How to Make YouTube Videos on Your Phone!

All you need to do in order to make a successful YouTube channel is to start recording with your phone. It's everything that you need, and if you don't believe me, go back and watch every single one of the videos where I am in this position and it's been filmed with my Samsung phone. It's simple. And I will be making this 3-part series where I'm going through everything that you need to film with your phone, edit with your phone, and create a good-looking thumbnail that you can use on your YouTube channel.
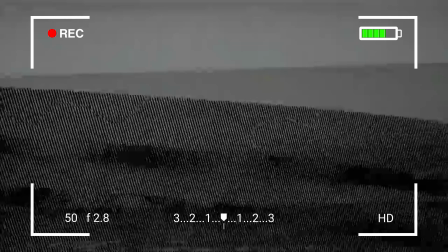0:25 Over the last 10 years, I've been working with video production, with tripods, lights, cameras, SD cards and batteries. But when I started my YouTube channel, it was just a phone and a tripod, boom, record on the microphone, edit, boom, done.
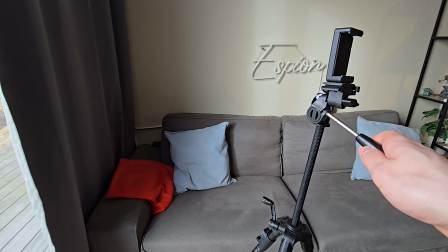0:41 Over to what you need. You will need a phone, of course. You will need something to prop it up, and you will need some sort of light source or a window, and you will need to figure out a location where you're able to film. And if you are able to, get yourself a microphone. I have this one right here from Holy Land. It's just a little small clip that you just take out of this little package and you put it under your shirt and it stays like this. You plug it into your phone and the phone syncs up with the camera and the microphone and you're good to go. If you don't have a microphone, that's perfectly fine. Start before you are ready. Don't purchase a bunch of stuff. Just have your phone and we can always edit the audio later on in the later parts. Okay, so now we are ready to figure out where are we gonna make our little YouTube studio. As you can see, I'm in my apartment. I just have my phone in the selfie camera mode in order to figure out the framing.
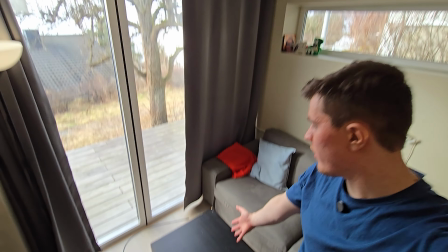1:32 Here is our little sofa, but I have this little table over here, and this table is perfectly fine when I'm just living in my house,
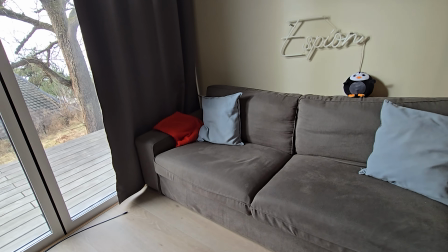1:40 but we want to remove it in order to get some floor space so we can set up our little tripod. Maybe I can sit more like this and have this little thing in the background. And you can sort of figure out the best way for you to set up your camera. We have our space, we know where we're gonna film, and the sound right here is not perfect, but that's why we have this microphone. Make sure that you have some sort of sofa, rug, whatever that can.
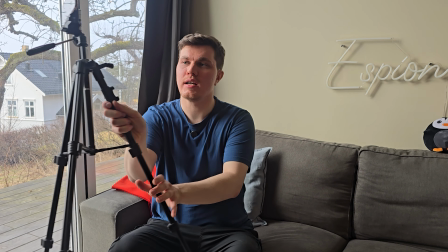2:06 Make sure that the echo goes away, and I were able to pick up this really cheap tripod where I just clamped my phone in it,
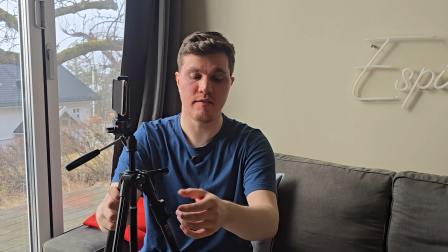2:14 and it had everything, even comes with a remote,
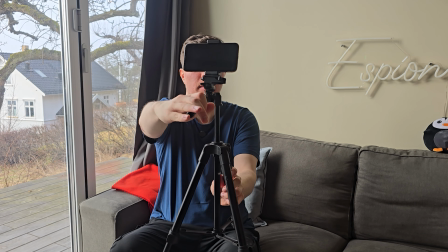2:16 and I'm able to do my small adjustments for my phone to figure out roughly where I want my phone to be so I can film my videos.
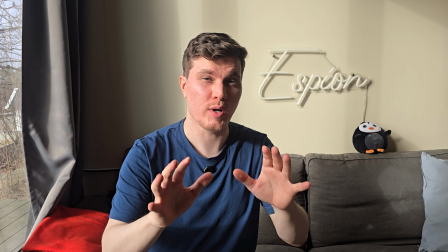2:25 Okay, so this is the shot that we have now, but as you can see, it's not perfect.
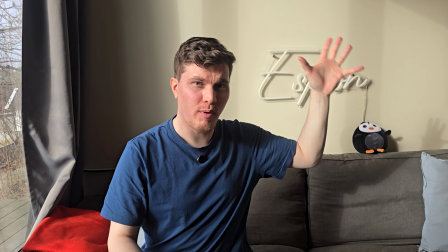2:29 There are a bunch of air over my head and around me, so the whole thing looks a bit strange.
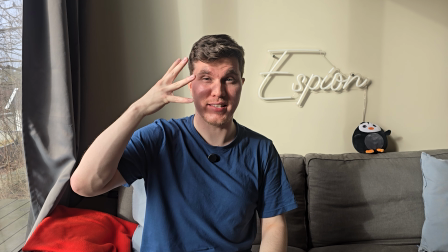2:35 And also I can't really control the sun, so right now it's really bright in my eyes and I will get washed out over my face.
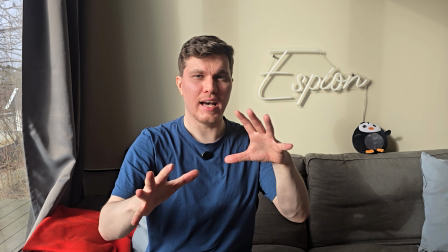2:42 It will become really white and the whole thing just is a mess.
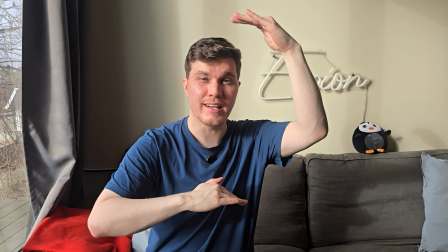2:46 So we need to tighten in the shot a bit, make sure that we are getting in a bit closer so the audience can have some sort of connection with you. In order for us to control this environment, we need to actually close the curtains a bit.
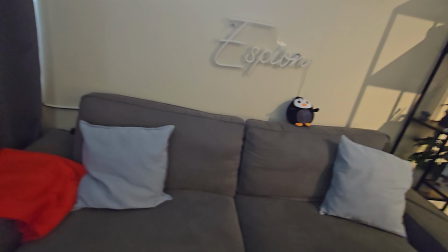2:59 Yes, now it gets completely dark, but as you can see, the camera understands the environment a bit more.
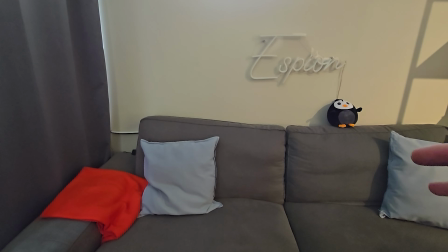3:05 It's more controlled and you can also film this environment at night. But now it's kind of too dark, so we need to brighten the whole image up a bit more with these guys.
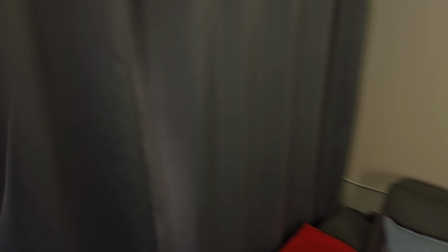3:15 Video softboxes. I have 2 of them and they are basically illuminating the light, and as you can see, it looks so much better. And if I sit down, the camera will probably adjust to this, but it looks really good.
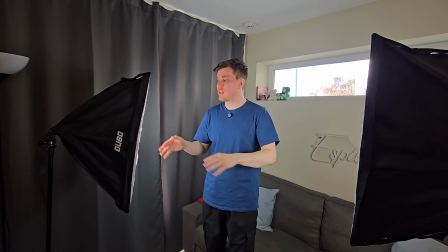3:29 As of right now, the softboxes are just randomly put up. This one is pointing down here and this one is just pointing over there. We need to change and adjust them to make sure that we get even light in our
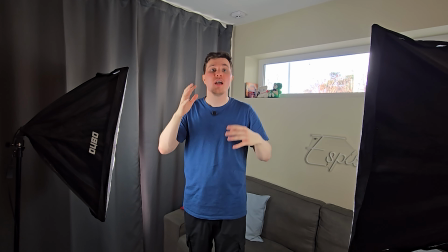3:39 face so we don't get a big shadow and we don't get a dark background.
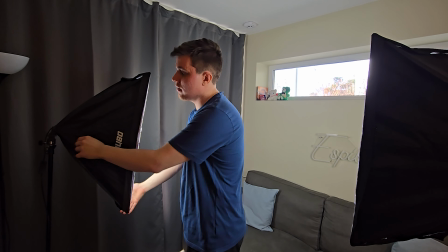3:44 We want the whole room to feel better. So what I can do is I can go over here and I can actually angle them like so,
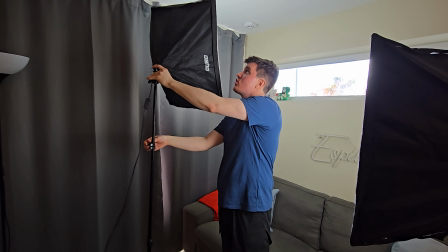3:51 and I can adjust the height to make sure that it's pointing up into the ceiling.
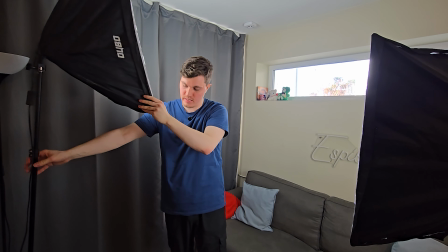3:55 My ceilings are white, so they will illuminate the light down through the whole room.
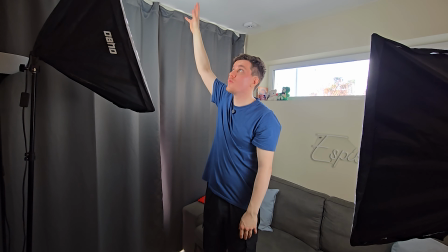4:01 So this one now is spreading up into the roof and then pointing over to the sofa, sort of.